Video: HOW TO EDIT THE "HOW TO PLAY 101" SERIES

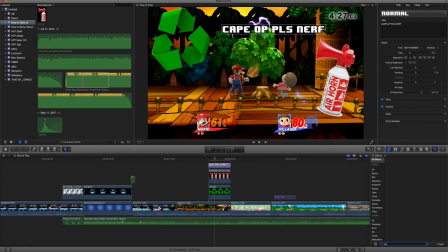495s
So I'm going to do as I did to other things and add an earthquake to it, which will just make it move a lot. And since it's text, I don't like there to be different layers because it's just hard to read. In text, you're supposed to read it.
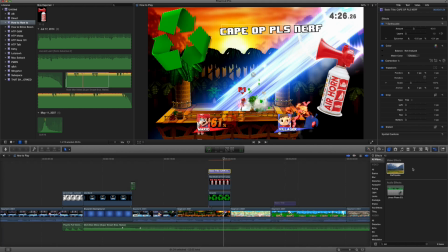510s
So that's what happens, and I'm going to add earthquakes to the air horn and the recycling symbol.
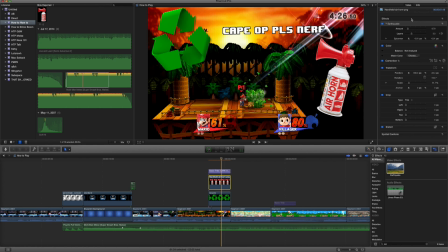516s
And I need to really bring up the intensity a lot.
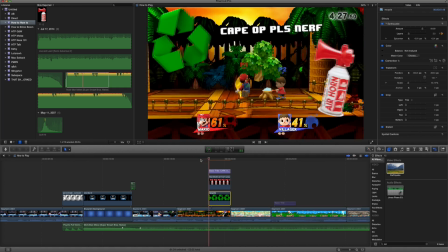520s
So now we have everything moving, but we're missing something very essential.
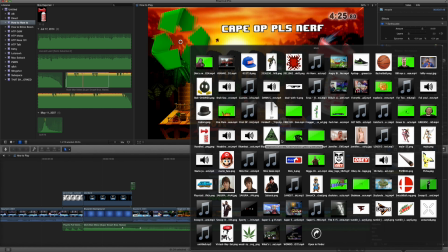528s
Let me get my MLG horn sound effect.
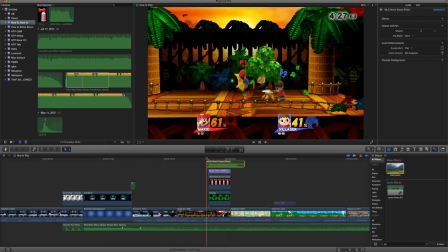534s
Okay. And bring it down because this volume peaks a lot. Man, that's music to my ears.
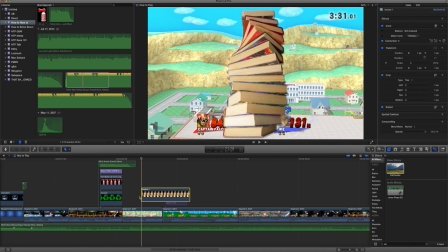542s
Let me get a Falcon Punch, but I'm going to put books over Ike because hard ass reads.
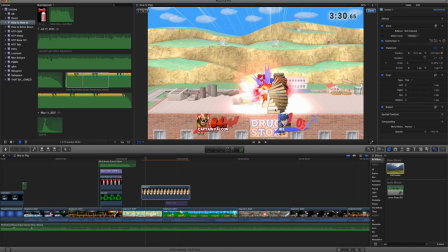553s
And I'm just going to edit that over him. This is also simple keyframing. I'm just putting it over Ike's body and turning it as he moves.
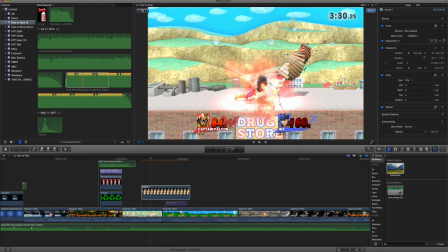563s
And the nice thing about keyframing is if you leave like 5 frames in the middle where you don't keyframe anything,
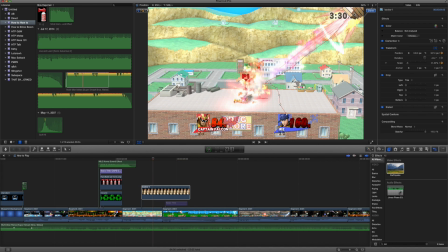569s
it'll just kind of fill in the blank and just assume where to put things, which it's usually right, but going through just to confirm will never hurt.
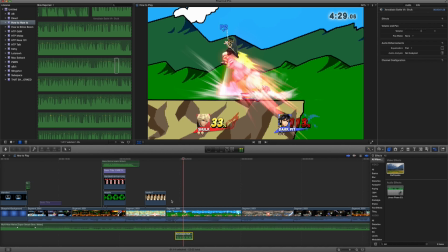578s
Okay. Now this is some of the trickier editing. I'm editing this clip.
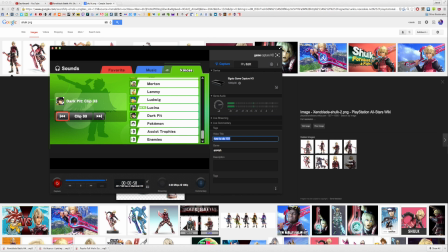585s
You can get voice clips from the game. That's just helpful information to know.
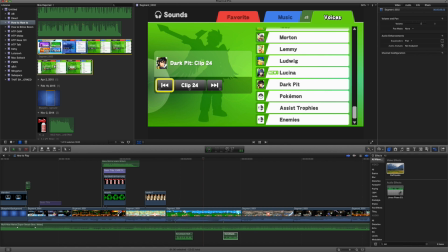590s
So I'm going to edit my whole uprising type thing with the encounter of Shulk and Dark Pit again.
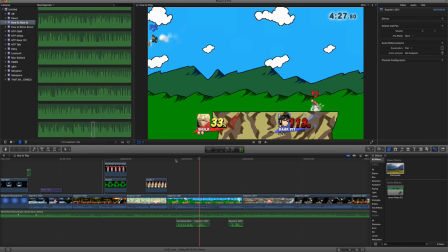597s
So I'm gonna get Dark Pit talking to Shulk, just like in How to Play Shulk.
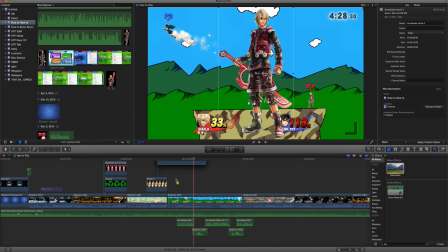603s
And now I have some new character art that I'm going to drop in.
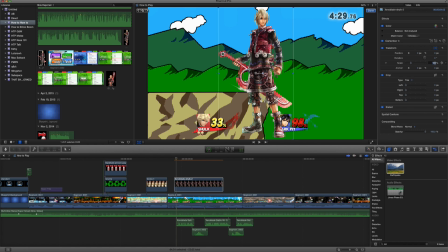607s
And I'm going to shrink this down because if you've played Uprising, characters will pop in from the left and right corner. The hero is always in the right, being Pit. And he's going to come in.
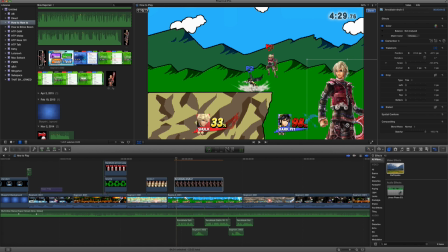619s
I'm going to flip Shulk so he's actually looking at Dark Pit when he comes out. And I'm going to do a simple keyframe of having him just burst into screen.
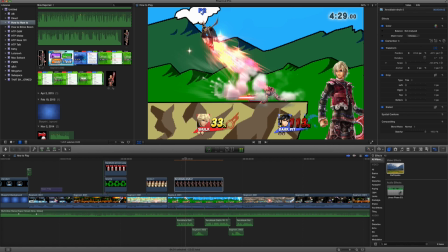628s
Because now...
Let's keep up the pressure!
So now I need to get my Dark Pit and drop it in here.
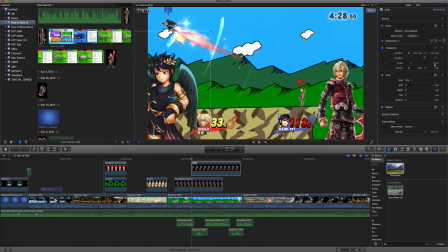635s
And Dark Pit's looking grungy as usual. I'm going to size him down to about 80%. And again, I'm just going to do my thing of where I keyframe about 3 or 4 frames and just have him slide in.
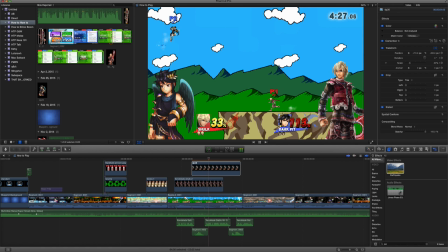649s It's not over! Behold the power of the Monado!
And now I'm just going to switch out Shulk's character art, which
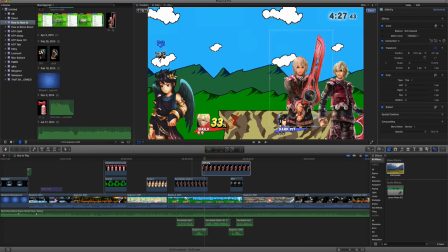661s
I like to overlap them at first so I can see where I need to put this one specifically.
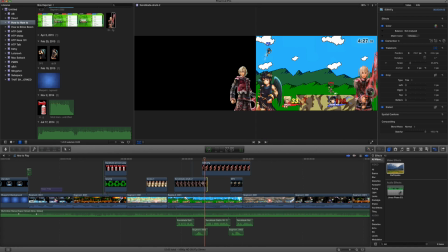666s
And this editing technique is very situational. Like, you're not going to be faced with this very often.
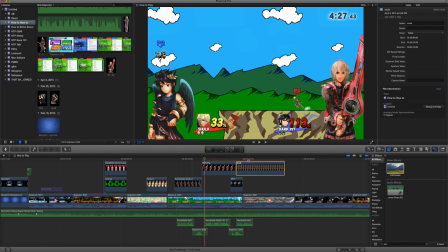674s
This is just for the joke of the whole Uprising dialogue type thing and kind of watching characters interact with each other.
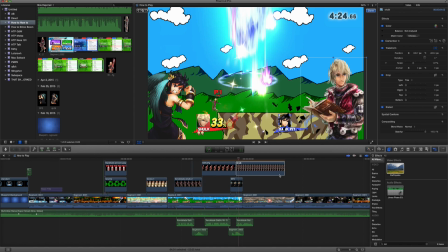682s
I'm going to put Shulk with the book because that's the greatest picture I've ever seen, and it's so relevant for Smash, and I love it.
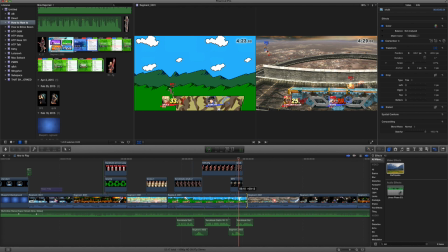689s
Okay, so I'm also extending this clip so you can hear Shulk's voice clip a little longer.
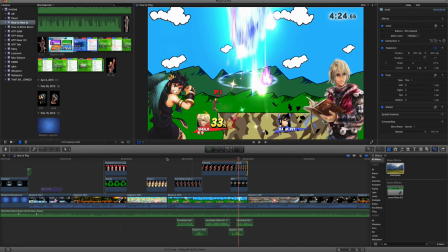695s
I mean, and also see it, because visuals help.
Let's keep up the pressure!
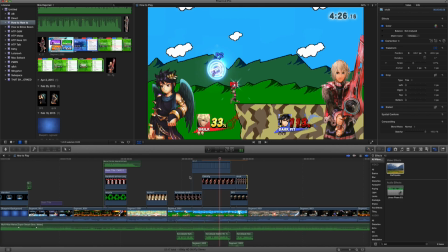701s It's not over! Behold the power of the Monado! Goodbye! That was too easy!
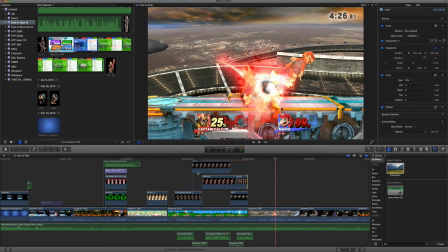706s
And also, you always want to focus on your audio, because professionals say that audio is...
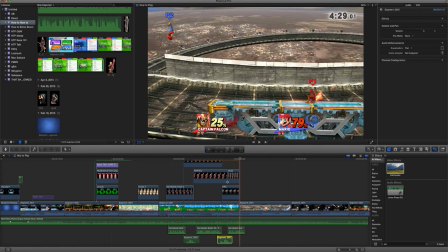712s Goodbye! That was too easy!
They say audio is 51% of your film. Just because if you're watching an old TV, and let's say the visuals are a little blurry, you'll watch it.
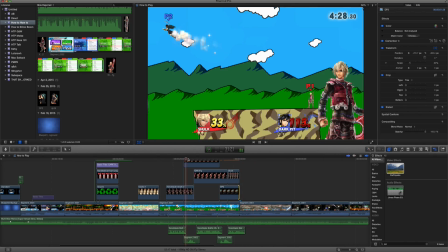724s
You'll still watch it. But if the audio is loud or if the audio is out of sync, you won't watch it.
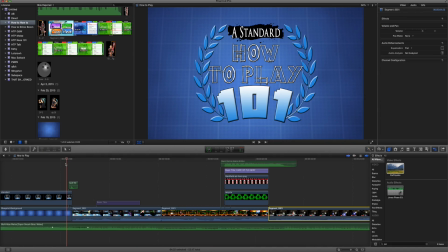730s
So audio is more important than visuals when it comes to film. And so I'm just gonna look through this real quick,
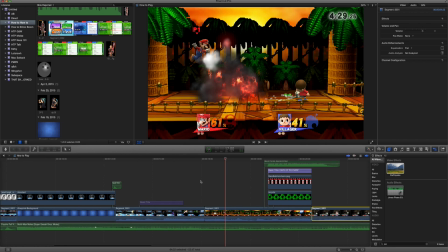740s
and I'm gonna start editing text, the RuneScape text, that is.
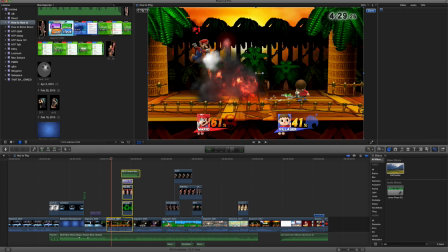746s
So, but no, I'm sorry.
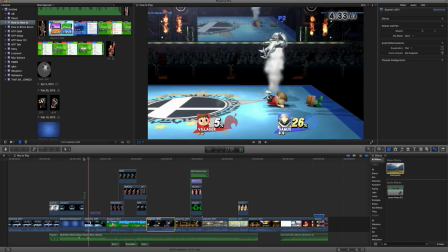750s
I'm gonna move everything around because text-based videos are, I have clips that are text-based and then I have edits like this.
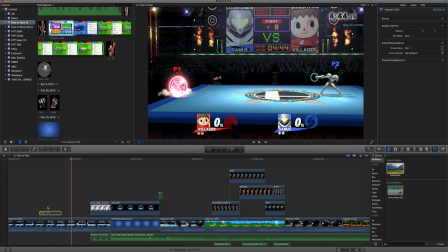759s
So I really like to alternate it so it's just not text, text, text, edit, edit, edit.
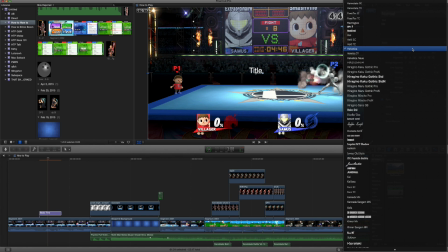765s
If you notice in any of my videos, I like to alternate it back and forth of edited clips and just text-oriented clips.
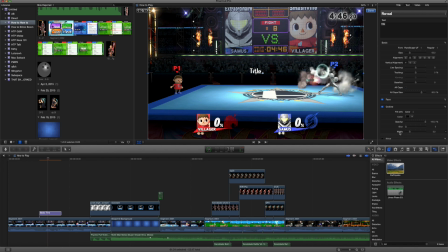773s
So now I'm actually making the RuneScape text, and I always put an outline on it that's black and the text is always white.
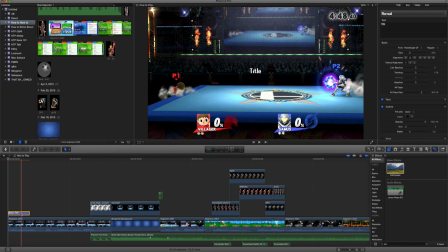780s
And I always keep a spare of the text file just so I have it in case I fill my clipboard with something else.
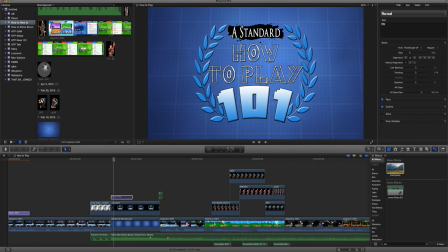789s
And I always just turn it off with V for visible.
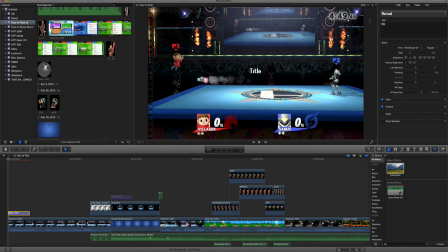792s
And so now I'm going to start keyframing text, and I'm just going to start them off with saying, hey, hey.
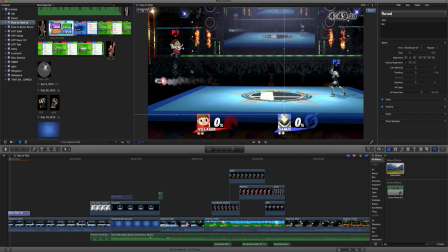799s
And I'm going to keyframe it above villager. And I usually just go about 2 or 3 frames so I don't have to rely on the computer too much when I'm using the autofill frame option thing.
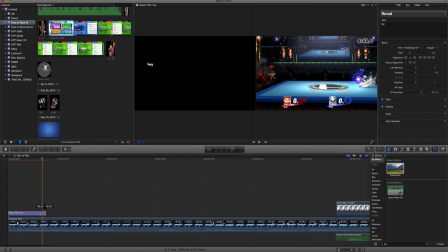813s
And now I'm just going to shorten the text because hey is a fairly simple word,
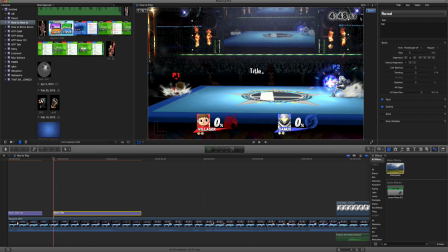817s
and the length of how long you have a phrase on there should be proportional to how long the phrase is. If it's something short like hey, you don't need it to be up there for longer than about half a second.
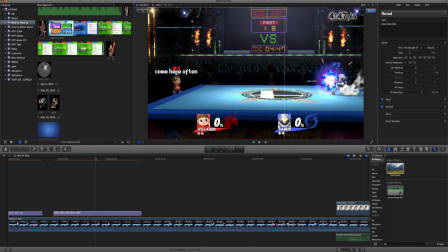831s
And like come here often, 3 words. If you notice it, it's about 3 times longer than hey.
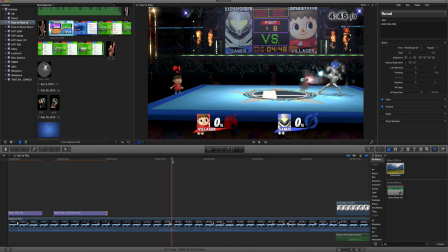839s
2 times, excuse me. I cut it down. So now I'm going to drop another one. And this one's going to be fairly long because it's going to poke fun at Samus's playstyle. And I don't like having multiple lines in how to play,
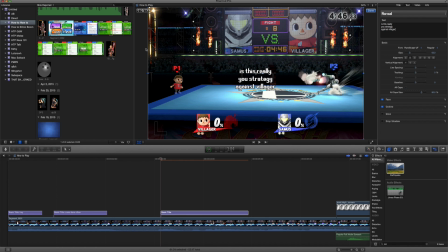858s
but sometimes it's all you can really do. So I'm just going to kind of block this together and throw it above villager.
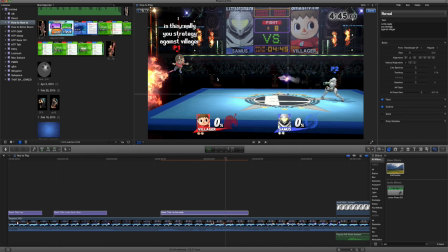871s
And again, you can just, after you get one keyframe going, you don't have to click anything, you just have to move it every frame you want it to move.
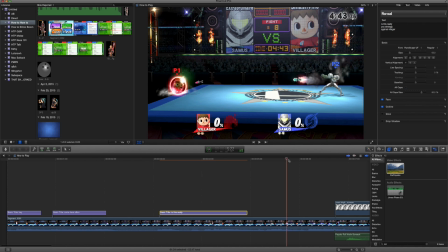882s
Okay, so now we're going to move on to the big edits.
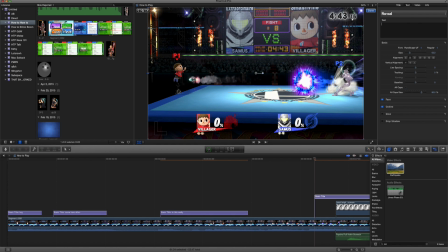890s
And, okay, I'm going to put another one, villager hype. No, no, no. Pocket like it's hot. I like to put apostrophes in words like it's, because
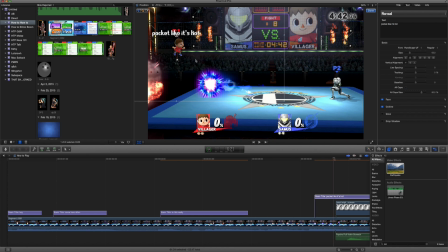907s
it's with an apostrophe and without an apostrophe is different things.
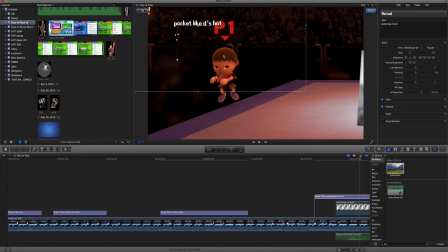911s
But I probably won't do it with like can't and doesn't, because there's not a can't without an apostrophe,
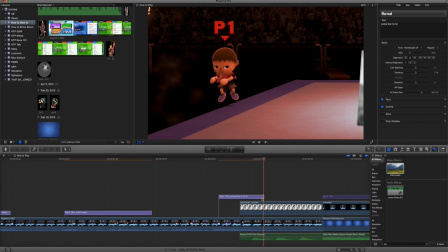917s
so I seem less uneducated this way.
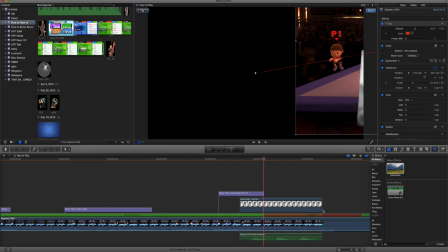921s
Okay, that villager snap is too perfect, so I'm going to have to completely reverse my edit and focus on that, because that clip's too funny.
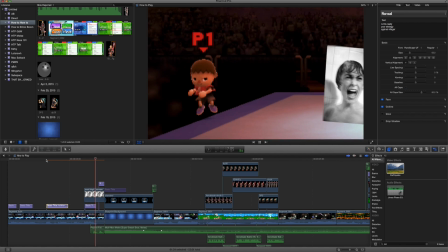929s
I edited it because it was a lot of work to redo everything, and I don't want you guys to watch me do that.
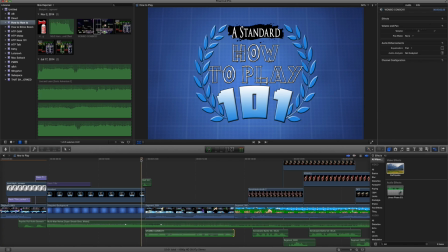935s
But the thing about editing is that you can make mistakes.
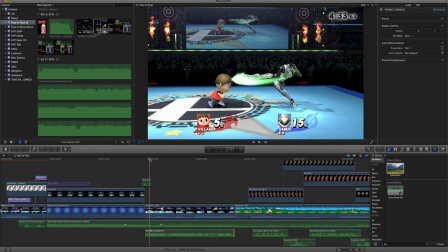940s
Okay, and I just dropped Happy Feet Wombo Combo because I have to.
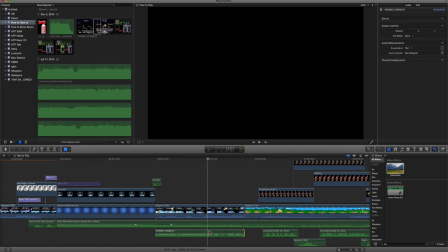945s
So, if he says that ain't Falco, at the time I hit him,
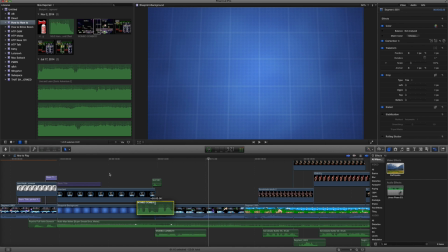951s
which that phrase obviously isn't as climactic as it could be,
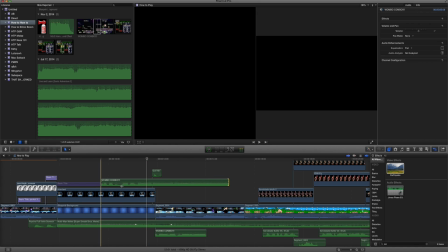955s
so I'm gonna look for the whole oh and just cut it down and merge that with the other audio clip,
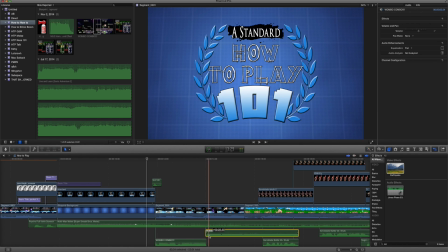963s
just so it bounces around less, I guess, and cut it down to the clip.
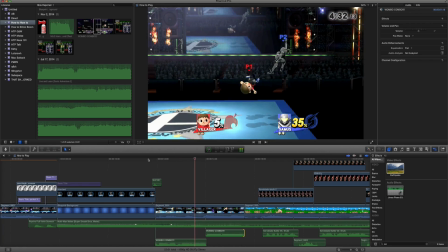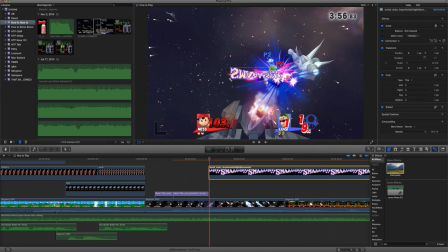975s
Okay, and now I'm editing the next clip, and I'm going to put the whole Earthbound smash on it.